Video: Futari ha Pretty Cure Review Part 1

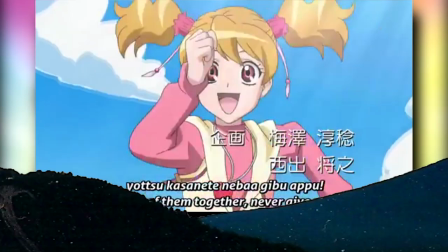(0:26)
And you should realize you're in the girl's bathroom, you little POS.
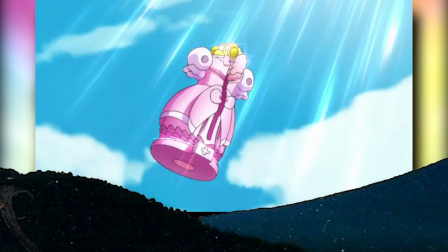(0:31)
But yeah, after covering a lot of the heyday of the latter half of the Heisei era pre-Kir, I guess it was about time we circled back to the OG.
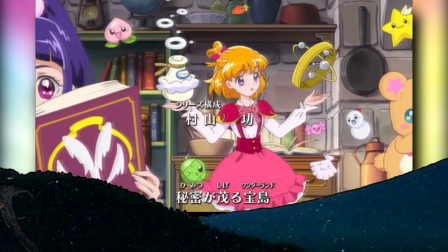(0:39)
Now don't worry, we will get to Mahotsukai and maybe even give Kira Kira a proper overview eventually,
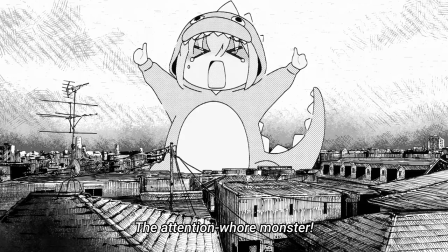(0:45)
but honestly, we just wanted to cover this series that's gonna be a little bit more well received aka lined us a few more views and comments.
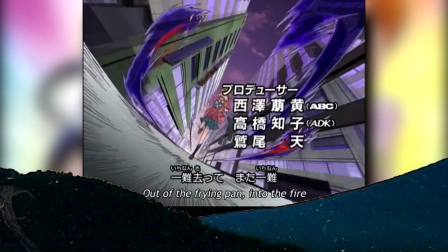(0:53)
Gotta feed that there algorithm every chance we get. With that in mind though, what is there really to say about the series?
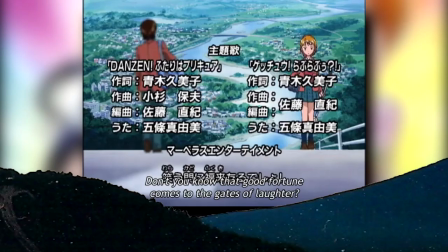(1:01)
I mean we've covered a lot of its background in previous videos and of course other YouTubers have provided their own two cents. So what can we bring to the table for this series?
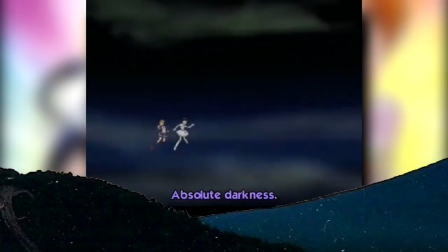(1:10)
Well, I think it is important to consider how much this series managed to shake up the genre and no, we're not going to go into full clickbait mode, just hear me out here.
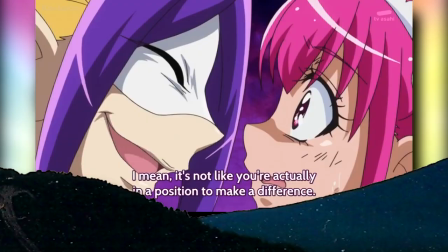(1:19)
First of all, let's just get this out of the way. Magical Girl Anime has always had a darker side to it.
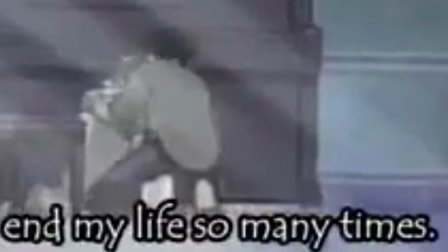(1:26)
Sailor Moon is an obvious example, but even this franchise's quote-unquote creator's previous work, Ojama Jodoremi, dealt with more mature themes too.
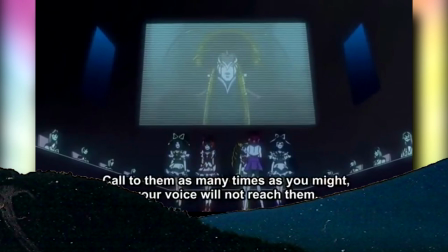(1:34)
Themes that I think some more modern series could stand to bring up more, but I digress. The point is that this franchise, or even Madoka Magica, didn't really change things up that much,
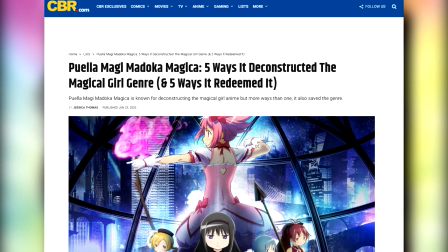(1:43)
they just ended up bringing it more to the forefront and into the hands of the normies who tried to change up the narrative.
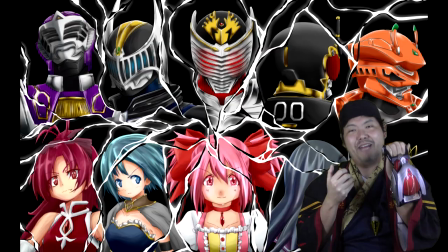(1:49)
Hell, the live series was more meant to be like Kamen Rider Ryuki in magical girl skin, though on that note...
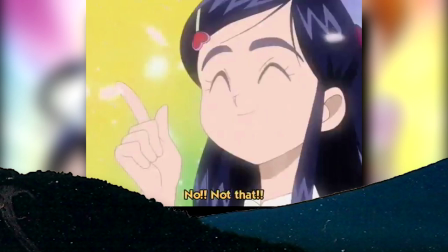(1:55)
Genre redefining or not, I will say that this series did bring some much-needed variety by just being its own brand of magical girls, or more specifically,
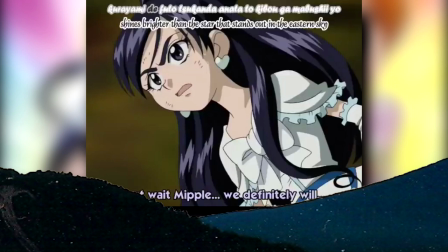(2:04)
toy magical girls.
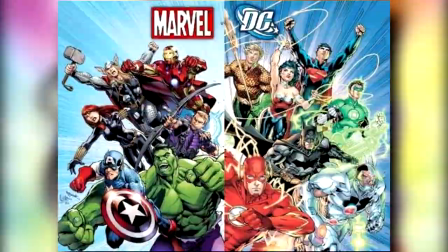(2:06)
Yes, just like how you can recognize the aesthetic and ideological differences between DC and Marvel heroes, or at least before they all started to feel like they were coming off the same assembly line,
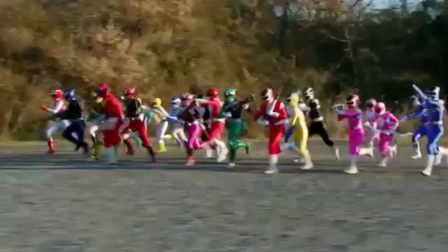(2:15)
Toei does have its own sense of sensibilities when designing their heroes.
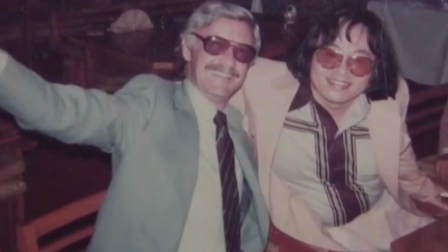(2:19)
Much of it of course stemming from their own personal Stanley, the late great Shotaro Ishinomori, creative super sentai, and Kamen Rider.
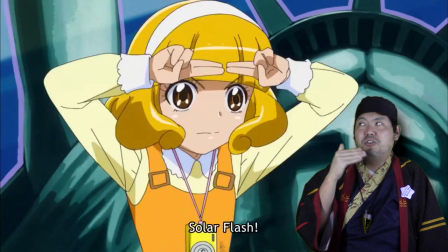(2:26)
If you've seen our original Toei Trinity videos, then you'll know how much this franchise tries to maintain the unyielding Hiroka ideals of their big brother
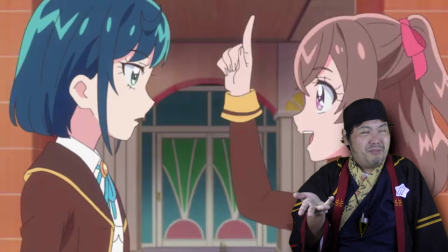(2:34)
Tokusatsu to the point that they do sometimes wholesale rip them off more than once.
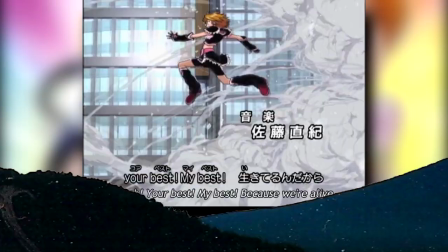(2:41)
The point is that now that they were completely free to do their own magical girl anime rather than
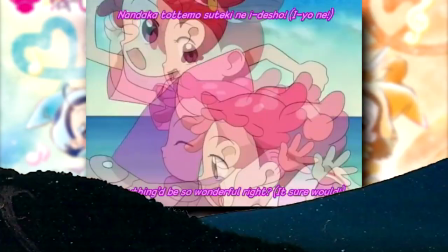(2:45)
adapting someone else's work and make it more action-oriented than their immediate predecessor franchise,
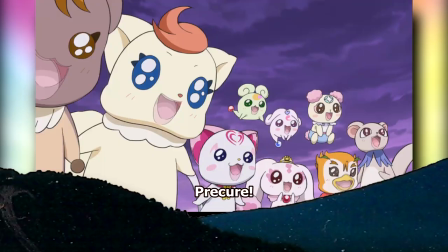(2:51)
they went all in. Did it pay off? Well, okay, obviously it did, but how well did it pay off?
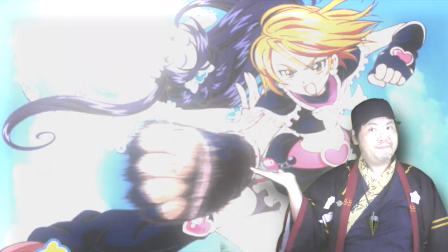(2:56)
Well, let's take a look at the first 11 episodes of Hittaiwa Precure and find out.
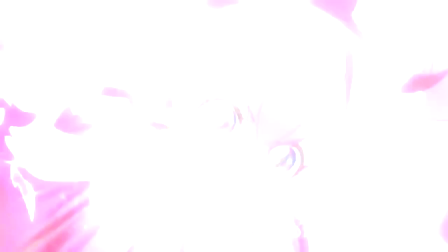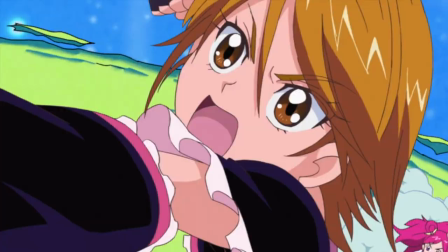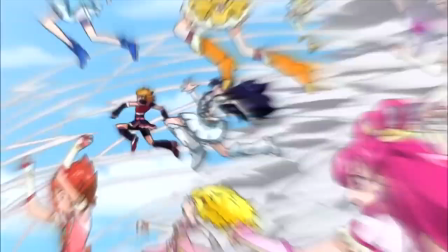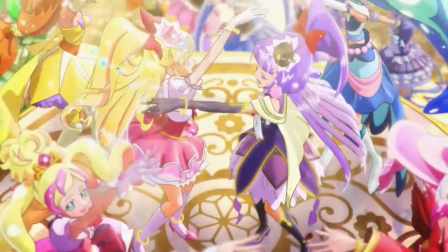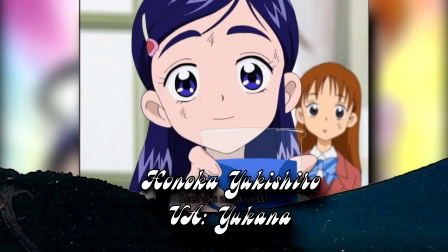(3:37)
The first episode wastes absolutely no time introducing our main heroines Nagisa Misumi and Hodaka Yukishiro.
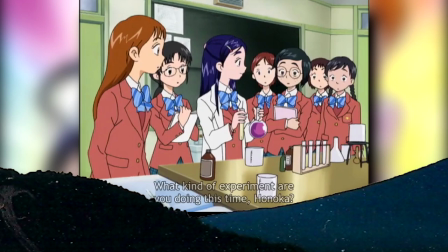(3:44)
It's actually really well done as through nothing but the characters going about their normal days, we're able to infer a lot about them.
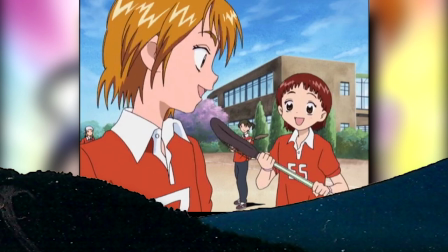(3:51)
The dialogue is kept to an absolute minimum with characters talking like they would in these situations
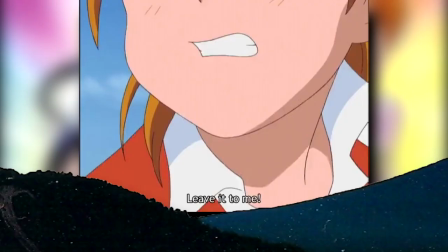(3:56)
and no superfluous monologue or narrations to hype these girls up.
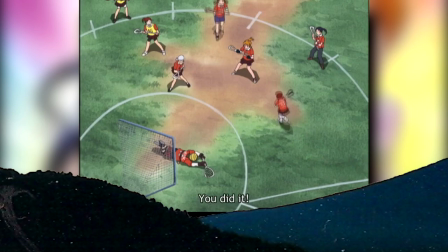(4:01)
We can just tell that they're highly respected by their peers and therefore deserving of the attention of the audience.
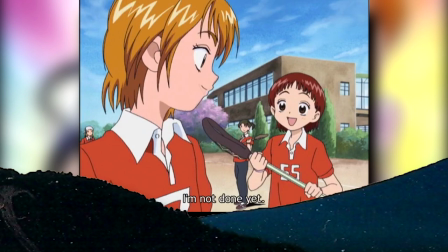(4:07)
Interestingly though, while we can tell that these two girls tackled very different fields of brawn and brains respectively,
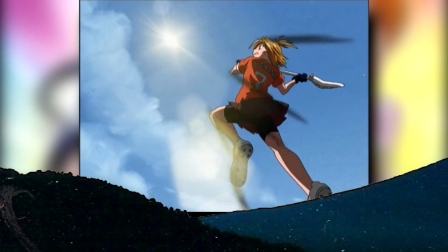(4:12)
they also seem to have equal determination and drive for their respective interests.
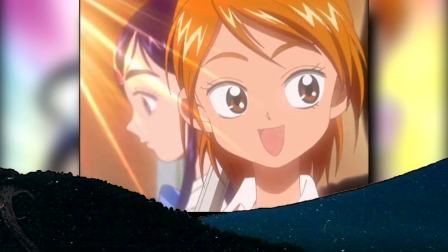(4:17)
Thus, through this last shot before the opening, we could read into the symbolism that these two not too dissimilar worlds would soon collide.
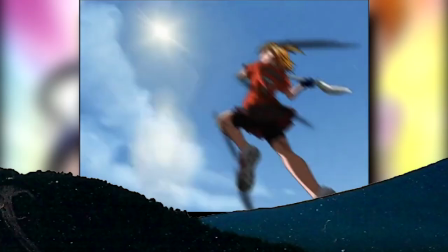(4:24)
Now you see, stuff like this is why I obsess over the importance of visual storytelling and subtext.